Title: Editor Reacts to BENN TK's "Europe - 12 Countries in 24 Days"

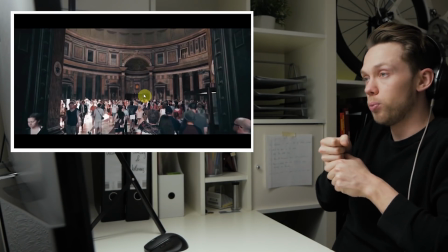4:08 So smooth how he's tilting up here. He's walking in this dome, and that same moment he's tilting up the gimbal so that it reveals the opening of the dome.
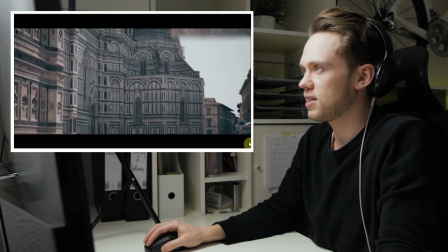4:20 There's no house on this right side, so this comes animated in.
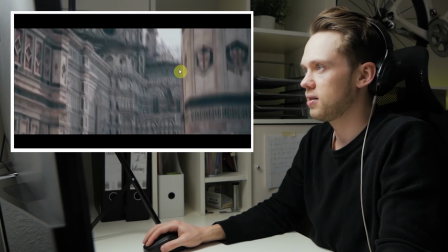4:24 This is the part of the second shot that's coming in, has that sliding down, and then here, look at what's happening in the middle.
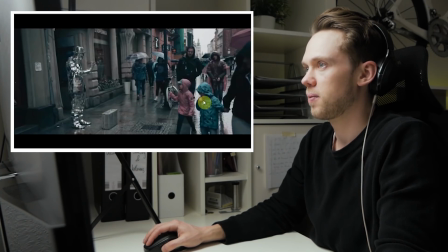4:30 This gets blurry, and now we're at the next shot. Pretty crazy what he's doing here.
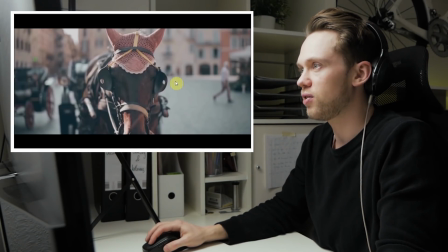4:35 Listen to the horse ambient sound. Here you see it's very nice bokeh. I don't know which camera he's using at the moment.
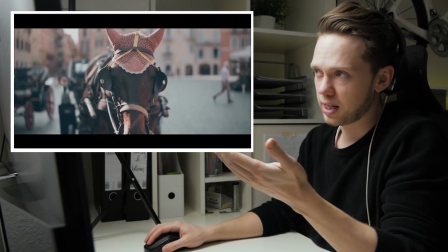4:41 I think I've seen one of his recent videos on his channel in which he had a Sony a7 III. Most likely using the prime lens, or at least that I've seen in one of his gear videos.
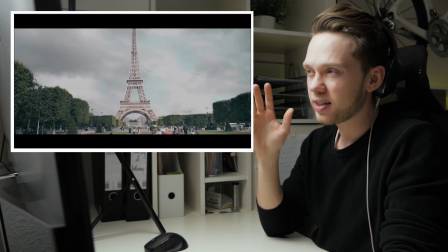4:51 This is like a pretty cool effect, and I've not seen anyone else doing anything similar before. So if you look at this here, this is a shot in which this Eiffel Tower belongs, exactly like this,
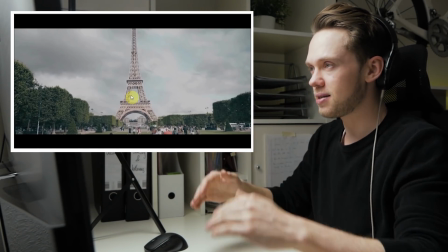5:02 and then he masked it out, cut it into 3 pieces, and then animated in the pieces building up on top of each other.
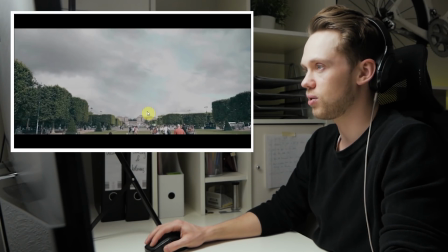5:09 Here he masked it out at the skies. He replaced that so that you don't see that. Then he lets the Eiffel Tower appear. So here is the mask, and then he fades it in with motion blur. Second part with motion blur, and the next part with motion blur.
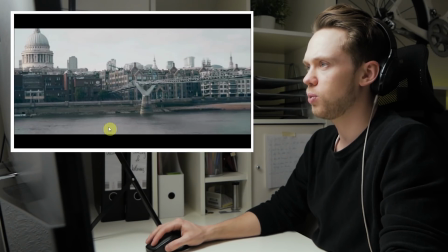5:21 Super cool effect. Here, hyperlapse, you see the boat is going very quickly. So he's moving, taking image by image, and then making a hyperlapse out of it.
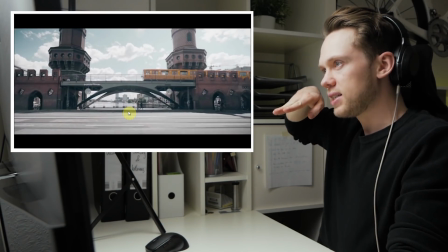5:29 This is a really, really cool shot. Very wide angle on the gimbal, walking forward, slightly tilting up.
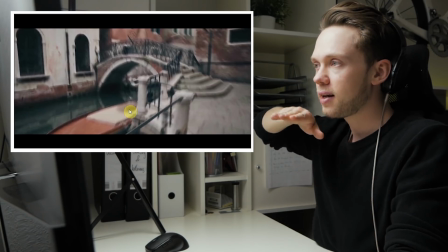5:37 Here he's walking with the gimbal in a normal steady pace, and then he's speeding it up very much, and in that speed up comes a lot of blur.
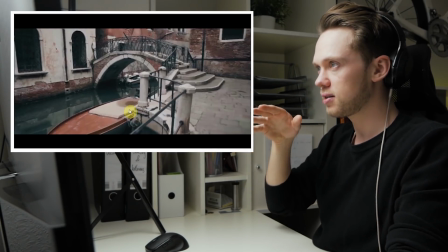5:44 Look at this, blur.
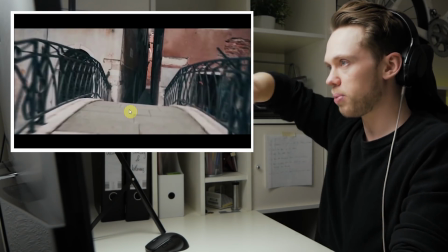5:45 And then he's doing the same that he did in the intro, which is going through a narrow pathway and then rotating the image to that, and super quickly, and adding motion blur.
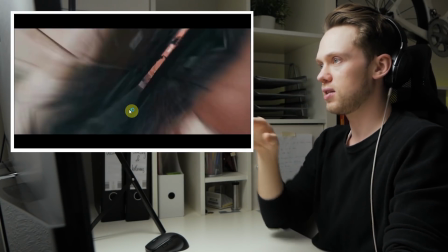5:54 In the end here you see that this goes to another alleyway.
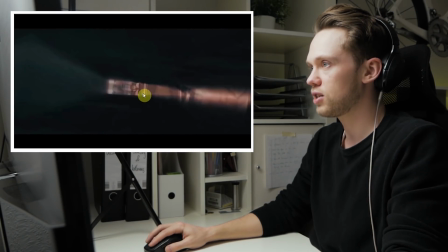5:57 In this exact moment he's masking out this gap, and comes the next shot so that you don't even see that transition, and this reveals the next shot.
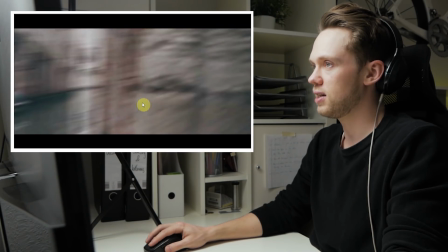6:05 Here the gondola. It blurs, pans to the left, and here's the cut that you normally don't see because of it's so blurry.
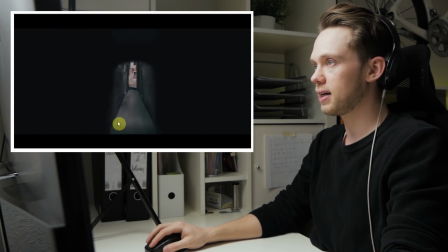6:11 And it goes back into another alleyway.
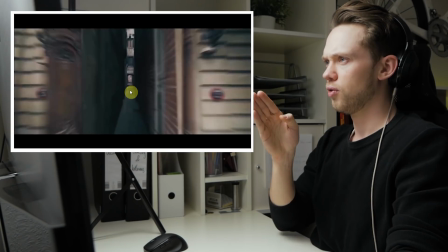6:13 So how I would assume he shot this is by walking from here forwards like this, and then tilting down and right to look there.
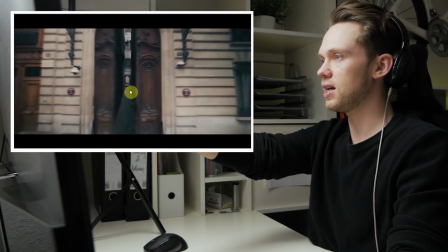6:21 And then he reversed it in post, and then here he did the same that he did in the intro with the doors closing and then going backwards and going backwards,
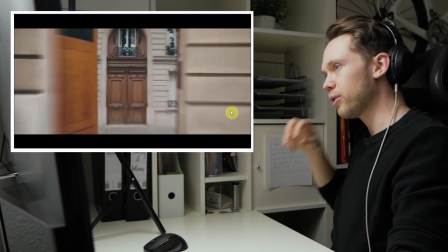6:29 and it follows the movement that goes back out, and he's doing those effects after and after.
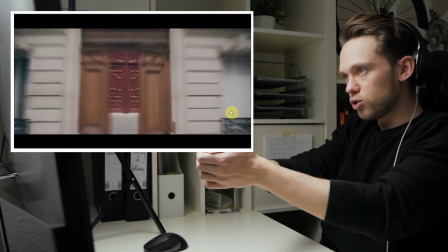6:34 Most likely what he did here is he found a lot of nice doors and always started going with the gimbal super close to the door and then walking backwards, and then afterwards in post animating the doors.
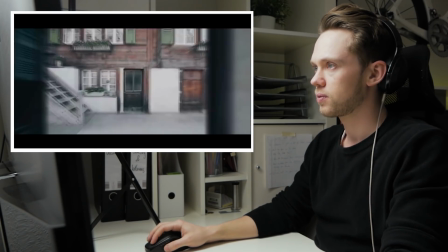6:43 I don't assume the doors actually opened. Here, and those were just simply 6 times the same effect in a row.
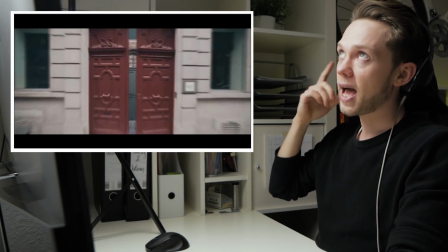6:49 Very, very, very cool. Have rarely seen that before. And then he's always, of course, adding the door slam sound to really sell that effect.
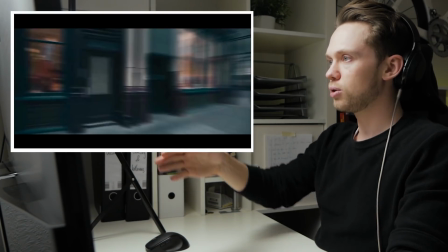6:57 Clunk, clunk, clunk, clunk. Another gimbal shots here, blurry motion going backwards, and those were 2 times here the same effect.
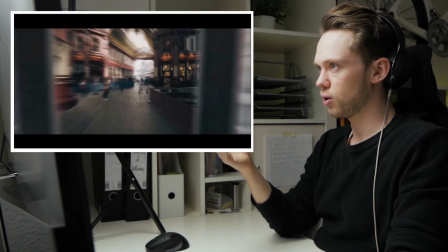7:05 Just instead of making it with doors, he did it with windows, going back, a lot of motion blur. Then here you see on the outside comes the new shot in which he does the same.
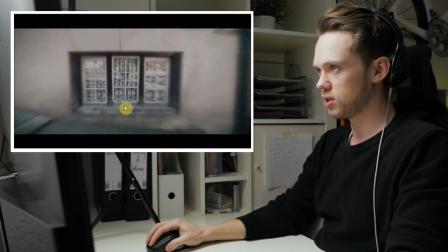7:13 He's animating this window down as if though it was closing.
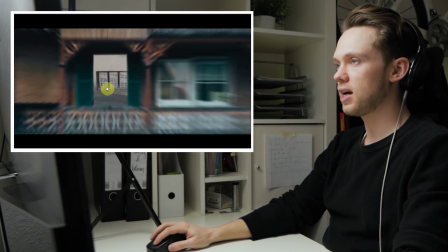7:16 He's zooming out of the shot, and then comes another shot on top of that in which he again masks out a window, moves out, a lot of motion blur as you see.
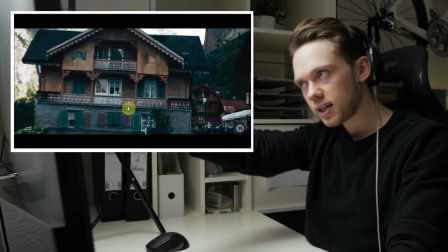7:24 The camera moves there and then zooms in again in another opening right behind.
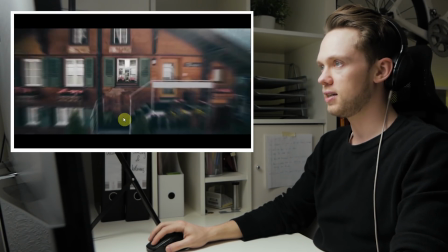7:28 So here another house, and then another house, and yet another times to the window, and then into a drone shot.
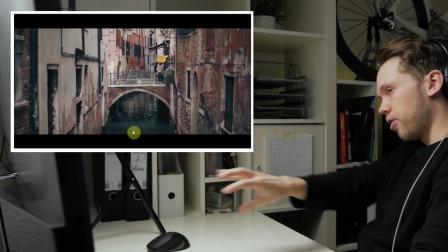7:34 So the movement of the camera was back through all the alleyways, out of the house, and then in again in the drone shot.
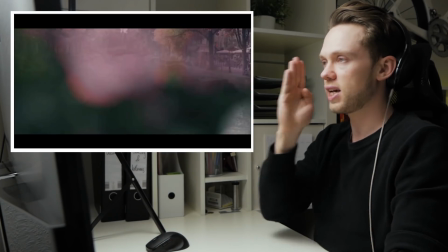7:44 Really cool footage. This is a very nice transition. Also, he has a foreground element that allows him then to wipe over in the next shot.
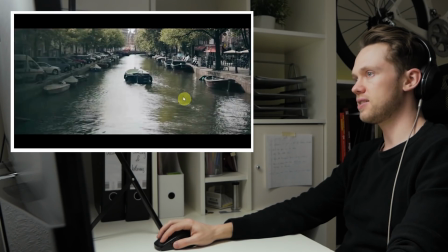7:51 So here he masks or fades that one out when he comes into the shot of the canal.
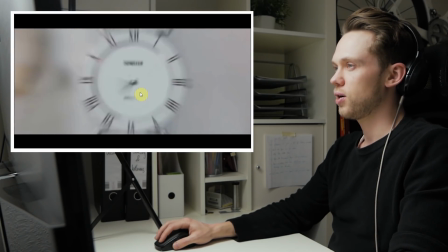7:56 Super nice bokeh here. It's very, very blurry background. This is also super cool. Don't exactly know how he did that, but he animates the clock, and then it turns into another clock.
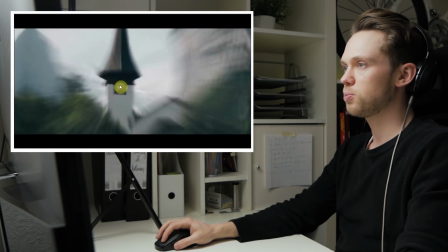8:05 So he's matching elements here very much. So that fits perfectly, and zooms out. Very, very, very quick zoom out.